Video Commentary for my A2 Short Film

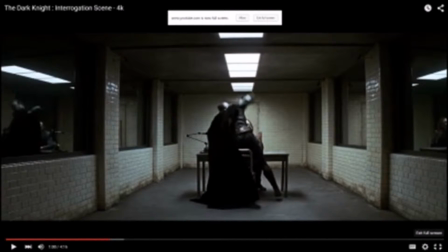4:05 However, getting the right angle within the blood and the correct lighting to gain the shot proved too difficult, so it had to simply become an over-the-shoulder shot.
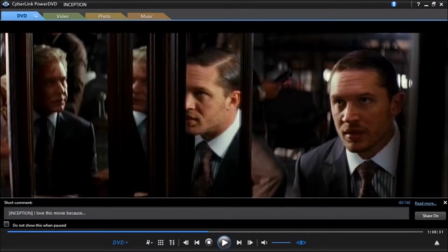4:14 It still works, but it isn't quite as effective as I'd hoped.
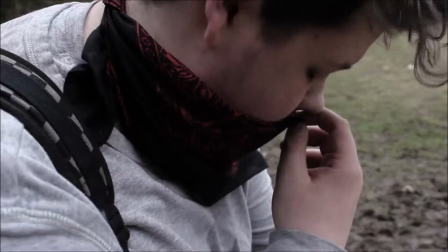4:18 Having weapons and blood were key parts of mise-en-scene for the apocalyptic scenario, but also iconography for the thriller genre,
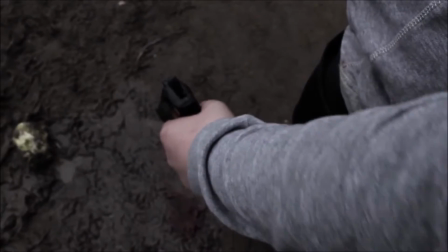4:24 which is Nolan's typical genre and what I aimed for my film to be classified within.
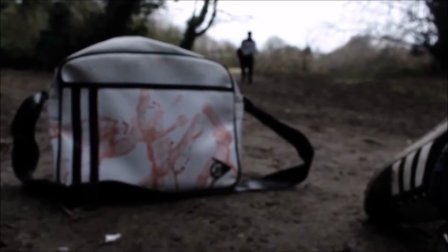4:29 The flashback sequence here is directly inspired by Inception, which uses very fast flashbacks throughout the film to convey that Cobb misses his family.
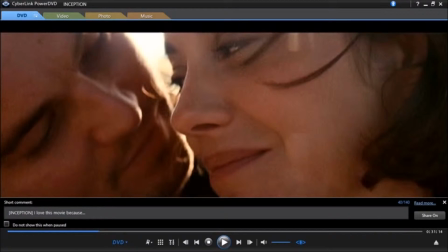4:37 Here it is to show Ben's fate at night in order to highlight why Adrian repeatedly checks the time. Again, some cars can be seen in the background here, but the depth of field covers it up to some extent.
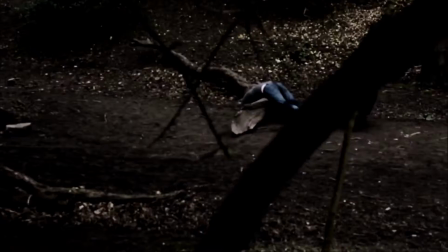4:48 Finding a perfect location proved impossible for certain shots. The music chosen is a royalty-free track from bensound.com.
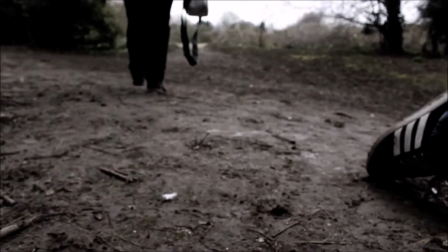4:56 Finding music that imitated the style of Hans Zimmer wasn't always readily available, so I went for something orchestral rather than electronic.
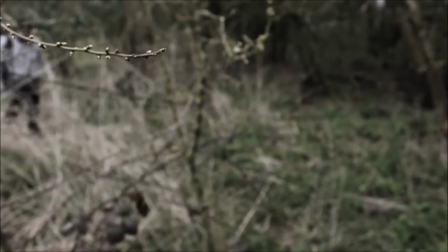5:04 The soundtrack changes again to the original Forest track, also taken from bensound.com.
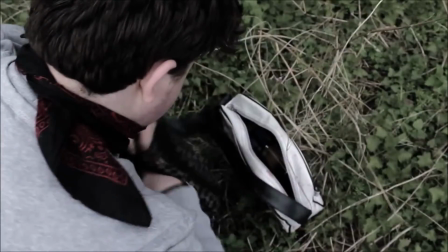5:10 I made sure to use multiple tracks throughout the film to convey the quieter scenes,
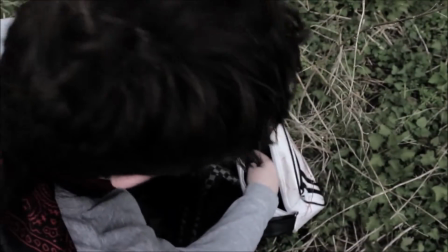5:14 but also because it felt like it would have been a disservice to Nolan, whose films have been nominated for their original scores.
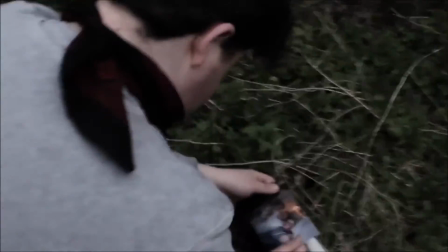5:20 This entire scene is mostly written around the photograph, which is obviously directly inspired by Memento,
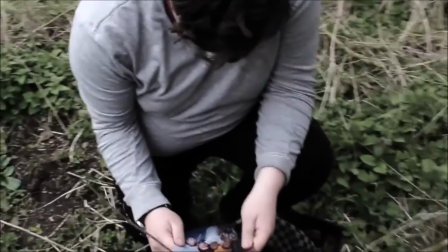5:26 as Leonard uses these throughout his film to chase his own identity.
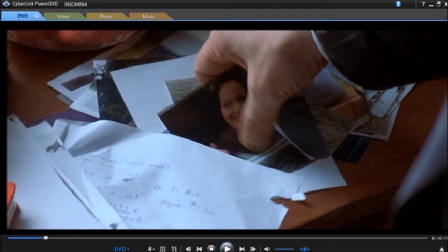5:29 When Adrian decides to tear the photo apart, I wanted it to be up to interpretation for the audience. Does Adrian simply no longer care, or is the torn photo symbolising his loss of humanity?
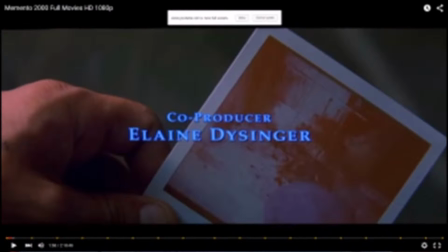5:40 It also brings in the same theme of moral ambiguity that plagues most of Nolan's filmography,
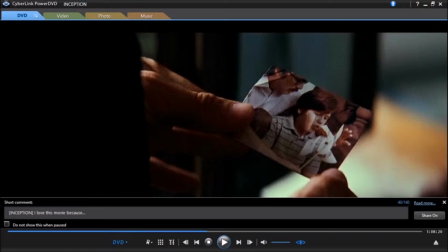5:46 from whether or not Batman is the answer to the criminal society, or Leonard's choice to lie to himself to be happy.
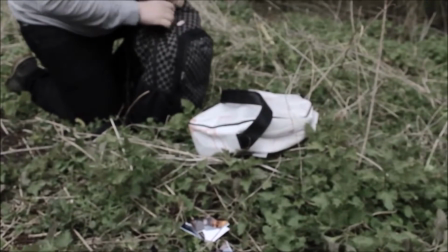5:52 Shouldn't Adrian be fighting to save what's left of mankind, not abandoning it?
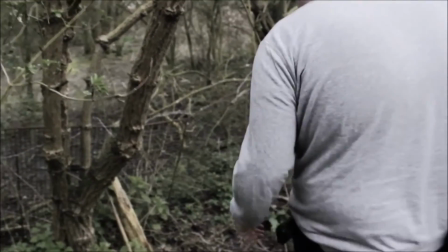5:57 Much of the audio, such as Adrian zipping up the bag, is Foley sound added in editing rather than what was recorded on set,
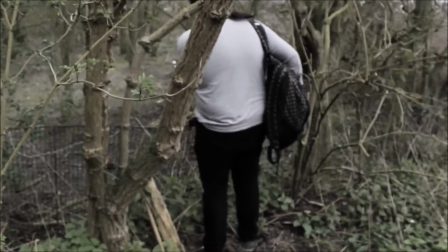6:03 purely because most of it was muffled, or I can be heard directing.
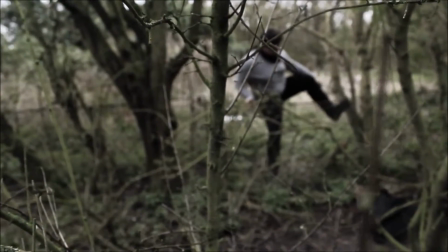6:07 Surprisingly, Final Cut Pro had the audio effects I needed, so I didn't have to go out and record any extra sound.
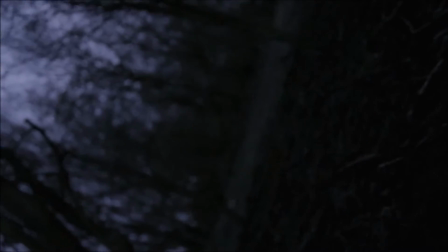6:13 I use a point of view shot here from Adrian's perspective because, like Memento, I aimed for a very personal narrative for the character.
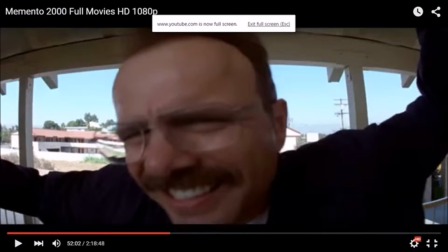6:20 The audience see the world through the protagonist's eyes. I heavily used depth of field too to connote his disorientation after being knocked out. There was some difficulty shooting in the dark, mostly with actually being able to see what we were filming.
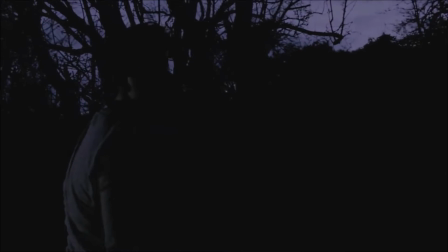6:33 For instance, this close-up of Adrian pulling out the gun is almost pitch black,
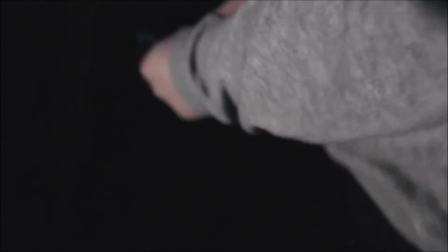6:37 but overall, Ben helping with the lighting whilst I filmed ensured a quality end result.
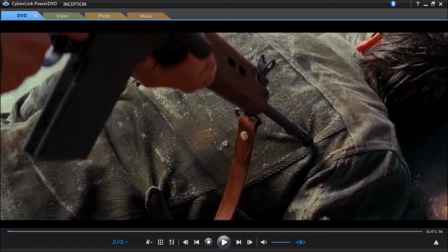6:42 This point of view shot of the gun being wielded was also taken from Nolan's cinematography and is present within most of his films.
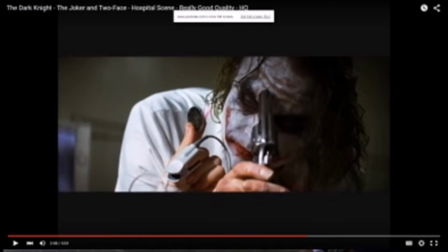6:51 The asynchronous ticking clock links in again with Nolan's typical thematic use of time while also heightening the intensity of the scene.
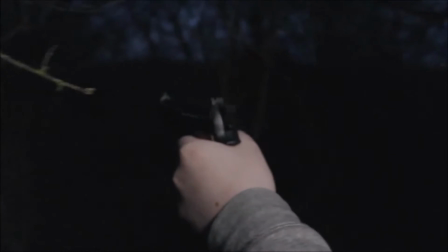6:58 Adrian has run out of time. I was really pleased with the soundtrack for this scene.
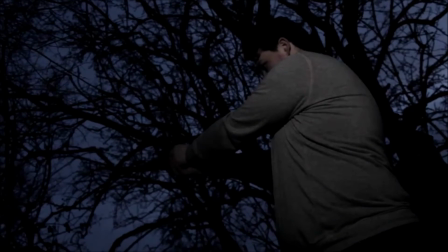7:03 The electronic pounding is really reflective of the sort of style you could expect from Hans Zimmer.
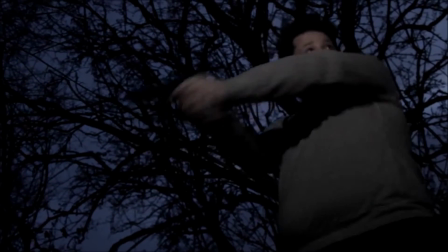7:13 The creature's scream is actually recorded by the same actor who has done the voiceover.
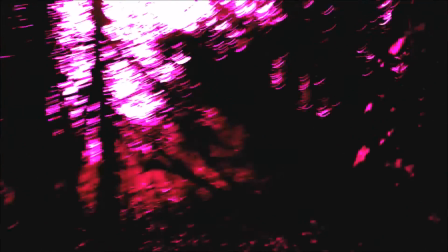7:18 Adjustments were made to the pitch to make it more splitting, but it's very much fitting for an alien creature.
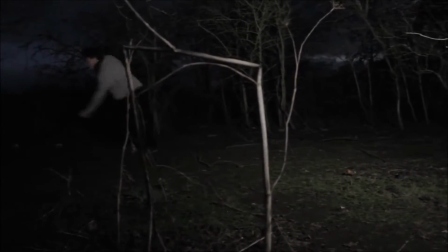7:24 I used a point of view shot for the creature running, rather than attempting to implement a costume or use green screen.
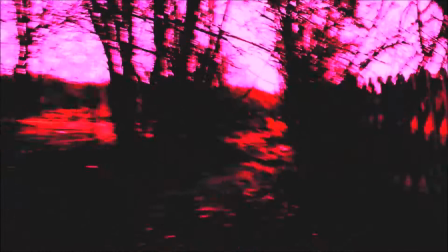7:31 Nolan loves to keep his effects realistic, so I tried to keep things as practical as possible.
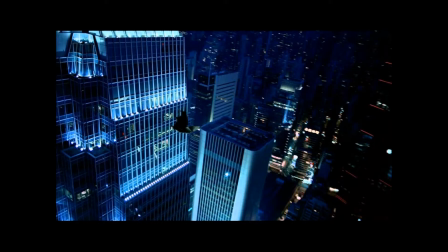7:36 I actually shot the footage during the day, but it's so heavily edited with visual changes and colour saturation that it's barely even noticeable.
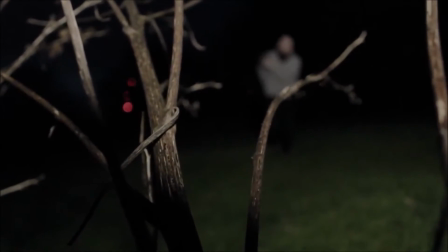7:44 The footage is really shaky, but isn't a problem when it's meant to be a creature sprinting.
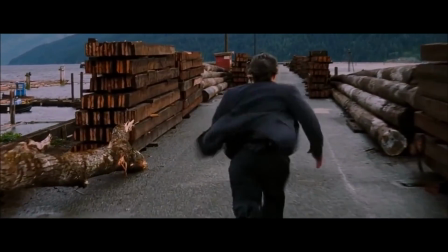7:49 I knew I needed to write a chase scene into the film due to it being part of the thriller genre.
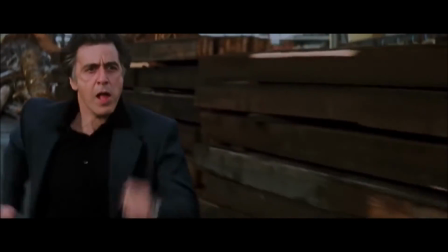7:54 The tracking shot of Adrian running from behind was directly taken from Insomnia's log chase scene. Audience feedback after sharing on social media website Facebook told me that this scene is very intense, with many people citing it as scary.